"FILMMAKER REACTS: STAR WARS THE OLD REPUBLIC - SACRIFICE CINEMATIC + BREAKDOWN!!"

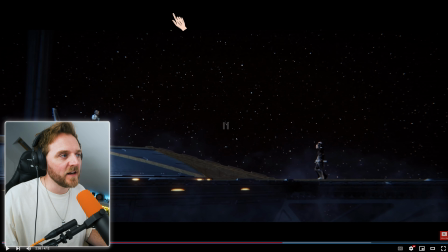look at this color palette again this darkness of the light
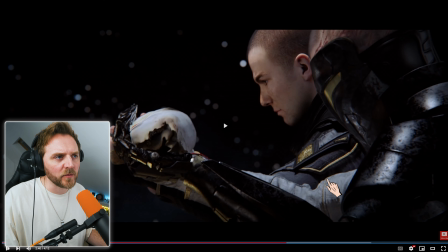it's nice and clean the lighting which i love about it but it does give you these
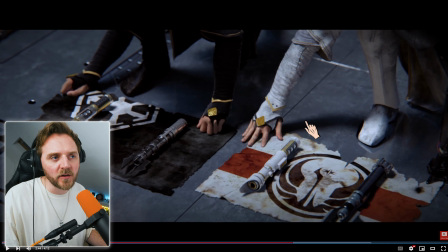deep shadows look at these heavy contrasts but it's still soft doesn't it look at the shadows soft yeah nice and roll off so if you guys are into cinematography the softer the light the more expensive it looks if you want harsh shadows shoot in the middle of day whatever if you're outside
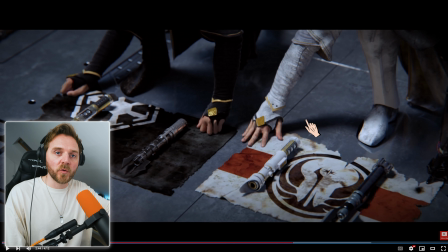indoors harsh light if you want it nice and soft and you've only got the one light source like a big lamp put a bed sheet in front of it if you're doing it cheap if not buy some diffuser and you get these nice soft cinematic shadows
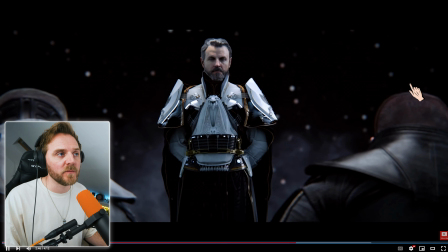even when it's a low-key movement as in lighting
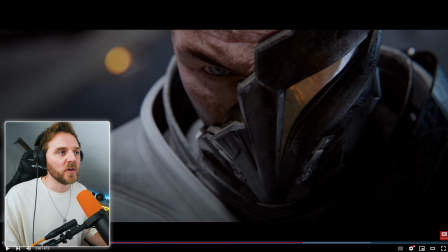this fucking close-up dude that's a background look at that that's a wallpaper sorry stunning he's what i don't understand this bit here like i get it's there they could have made him a little bit more evil maybe they did this character design to make sure you could see the difference between him and the other Sith Lords.
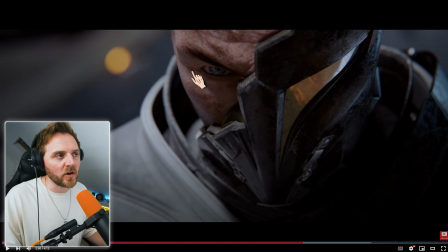Look at the layers, yeah? Dark shadows, but it's rolled off beautifully, isn't it? Cleaned white, little bit of a highlight, edge light, background, separation.
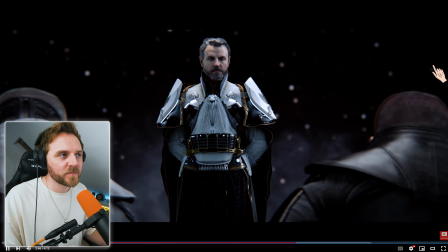I want to go back into that. That foot, close up of foot moving off.
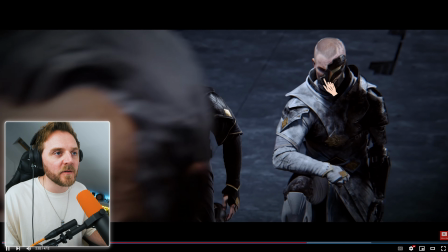What? You could feel it. Look at these deep shadows now. Look, tells me everything I need to know.
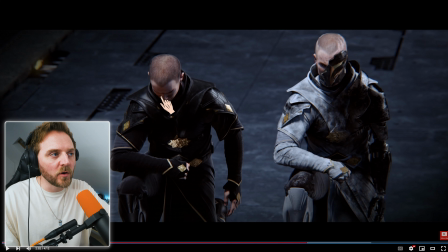He's looking down. Beautifully rolled off here, isn't he? This bastard. Can't even see his eye you can see there's a little bit of a catchment because they want you to look down over there because that is that little speck he's making me look oh my god so good and
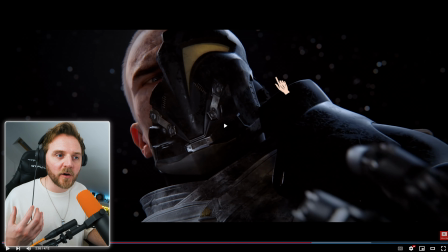it's close up yeah it makes it look more powerful he's looking at his fist you know they're pulling focus
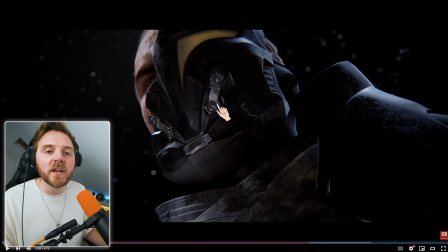look you can see him breathing the motion he looks powerful it's camera status power status
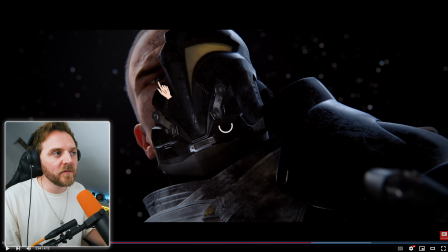see look at his eyeball you can tell they've done it purely for catchment
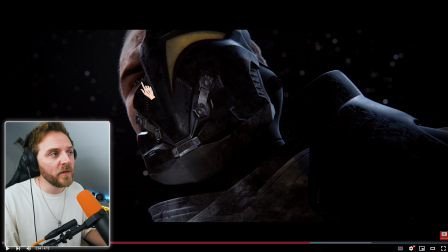as in they want you to look at his eye because look where this light bulb is yeah let's call it a light bulb the catchment
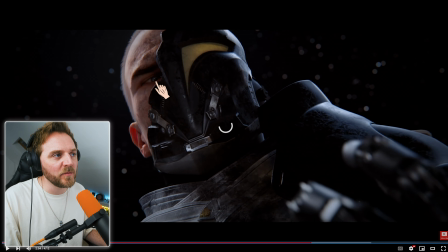his eye moves down and it's kind of semi stays in the same spot where theoretically you would roll up because his eyes look down does that make sense and the pocket of light would change here it doesn't it's fine it's cgi you don't have to but have that catchment in there still looks
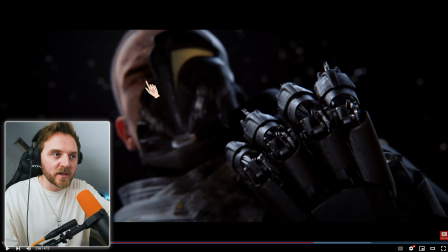beautiful and they roll it off you can't even barely see the catchment now because they want you to look down here it's
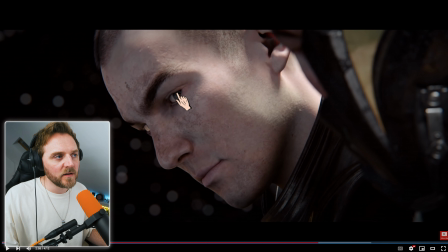unusual they normally had a little bit more catchment on him but they didn't they just want you to kind of the way they framed him interesting let's go back five
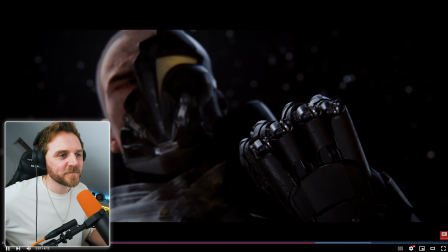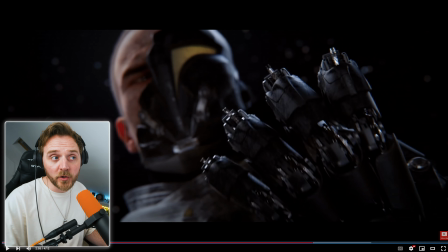and the eye just fucking turns didn't it and look you know it's a powerful moment the camera dollies forward if you've got a powerful moment in your films or it's doing storyboards or whatever is it you're doing even if it's a line of dialogue just to look like this bring the camera closer
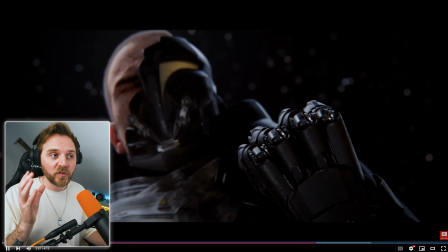to the subjects dolly in if it was static it wouldn't look as good watch static dolly
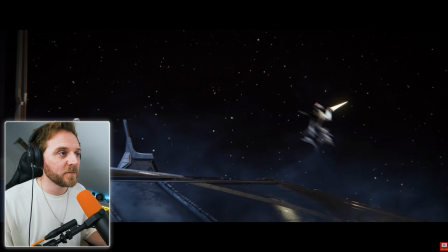in hi he's lost it mate anything i didn't like i want to hear his footsteps
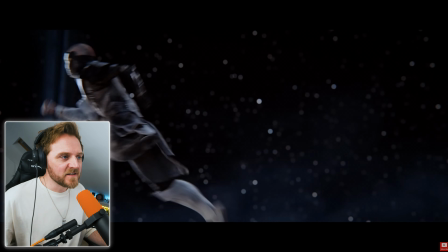you can hear it slightly but not loud enough i
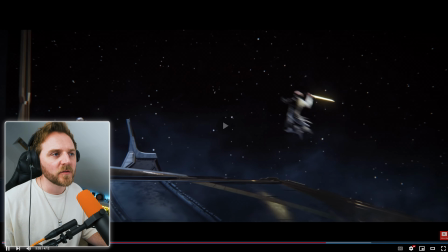want louder diegetic yeah i want a louder mix maybe they did
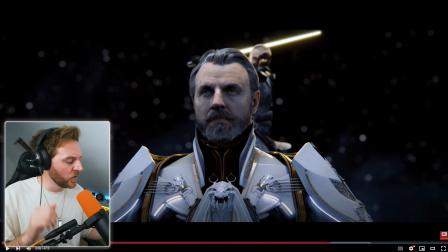that so it doesn't confuse you a little bit with the score. Mate, he doesn't even look, does he?
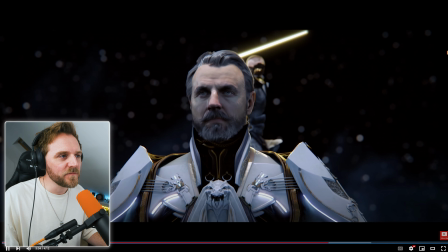He was setting this up from the start. They call that a speed ramp, by the way.
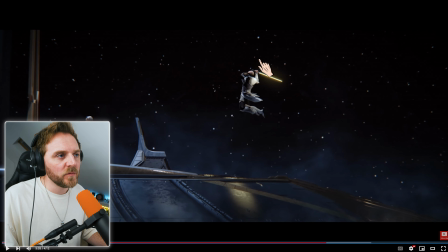Watch this. Normal speed. See that? They call it a speed ramp. You're changing the speed of the footage.
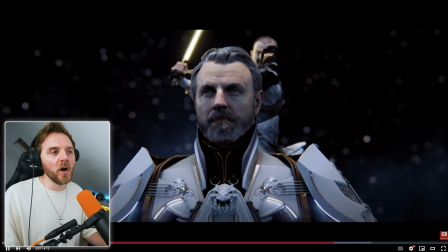I just thought he was like, No! Brother!
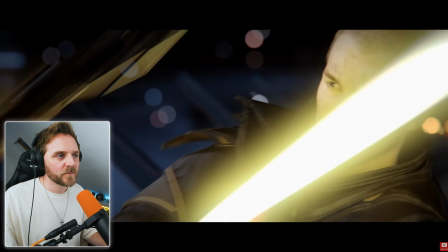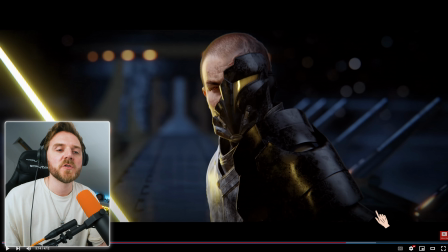He didn't even hesitate, did he? At all. This is why this cinematography works, and this looks way better than a lot of the Star Wars stuff that I've seen. Just look at the lighting. Yeah. As much as I dislike the later Star Wars ones, it's episode 7.
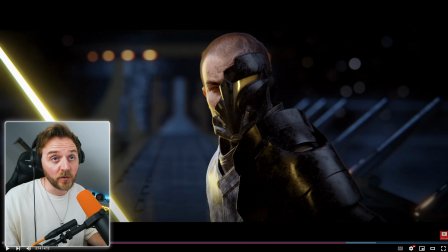I really enjoyed the cinematography of that one. I thought it was beautiful and it worked with the world that they were building.
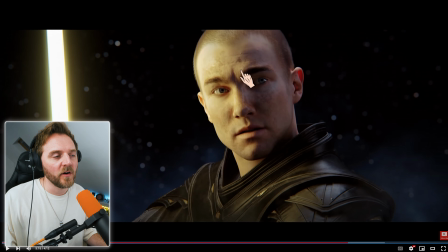Look at this. Again, it's all in the eyes. You can just tell. They set...
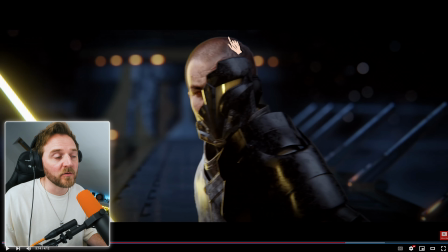Even though they're twins, I can tell the difference just by the framing. Granted, the fucking Mars tells you, but just their eyebrows, the way they...
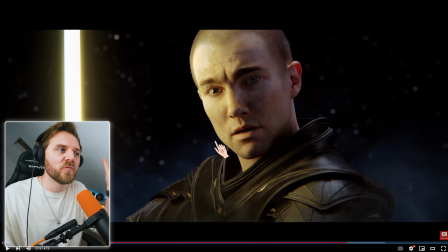He was softer. He was more rounded. The way they lit him, it was softer
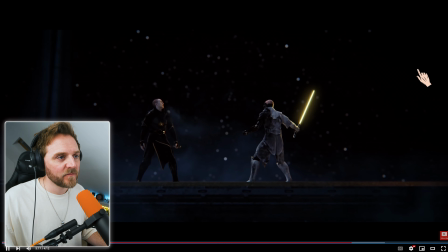and then the light gets softer doesn't it yeah they change it they did a really good what was it what fucking Star Wars was it I watched I think it was the Kenobi series the way they used the light when Darth Vader was Darth Vader and when it went to sort of blue or whatever it was you could see that it was Anakin speaking using light
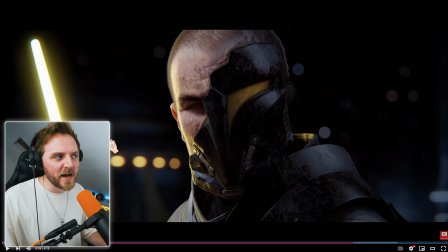same thing here watch evil evil evil darkness you can barely see him that's up because technically that would be reflecting on there a bit
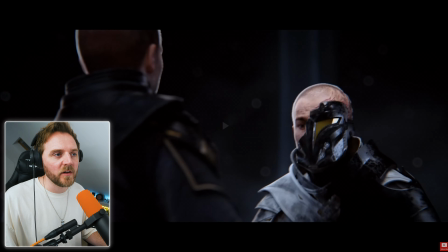He lifts up. Softness, yeah? Of the light. What have I done?
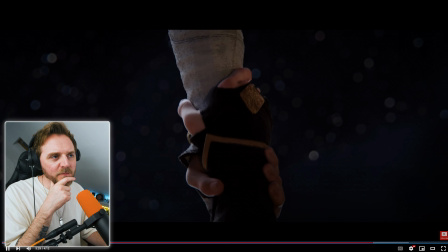I find it really stupid. Because I'm just like... Have them two as your, like...
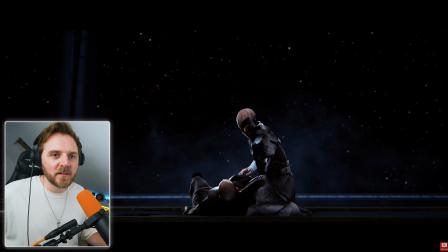Sub-bosses. You'd be... I mean... Badass. To me, I find it a waste.
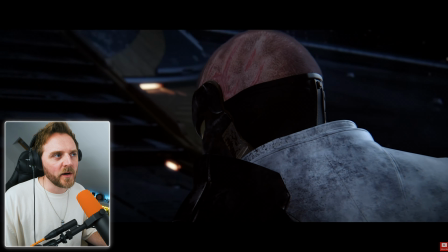I know that's not the Star Wars way. But I find it a waste. Look at this. Lovely pedestal in down.
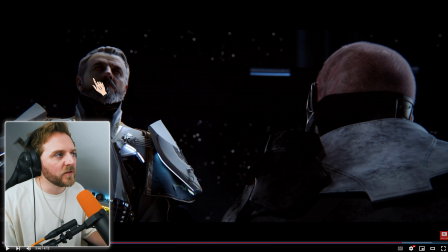Wrapping round. And he's there. Look at this. Demon. Yeah?
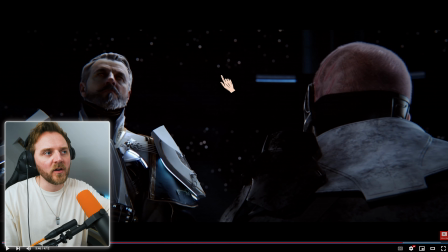You've got a catchment here just to give you more pocket of depth rather than just black stars, foreground and background, foreground, mayground, background, yeah, that you can see it all. Why put that in? Because it looked empty. You've got, they call this negative space.
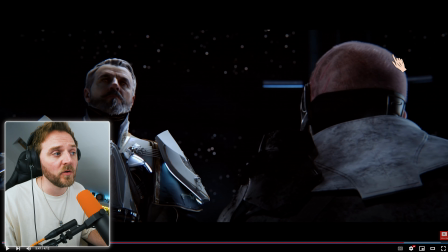Think about that when you're doing your drawings or anything like that or you're doing, you know, you're framing your photographs.
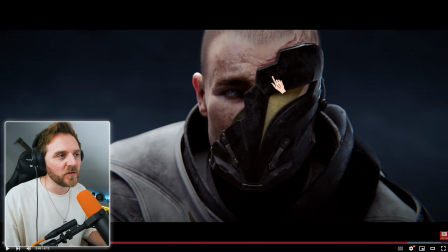Look at this, look. He almost looks innocent, doesn't he? Like, Father, what have I done?
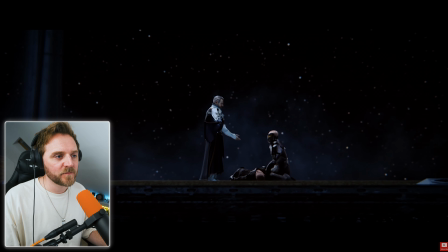And finally, he praises him. But look at the way the camera slightly shakes.
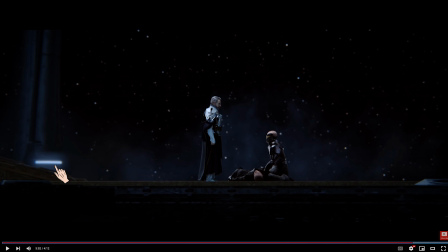The sound effects. There's another pocket, another blue light there to help us separate the backgrounds.
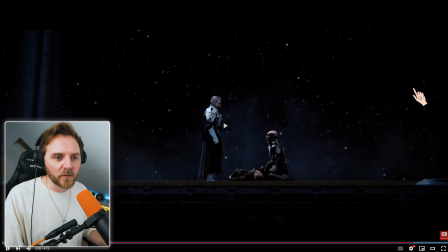Look at the camera sighting moving.
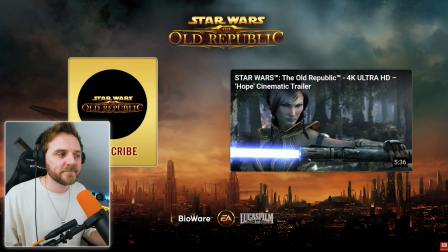Music changes. Fade to black. Wow. And that drone's still going. as I said I think for me personally that was probably my favorite so far and we've got another two to go on these bad boys so which I'm really excited to cover him so again thank you so much hope you enjoyed the breakdown and I'll see you on the next one see you later bye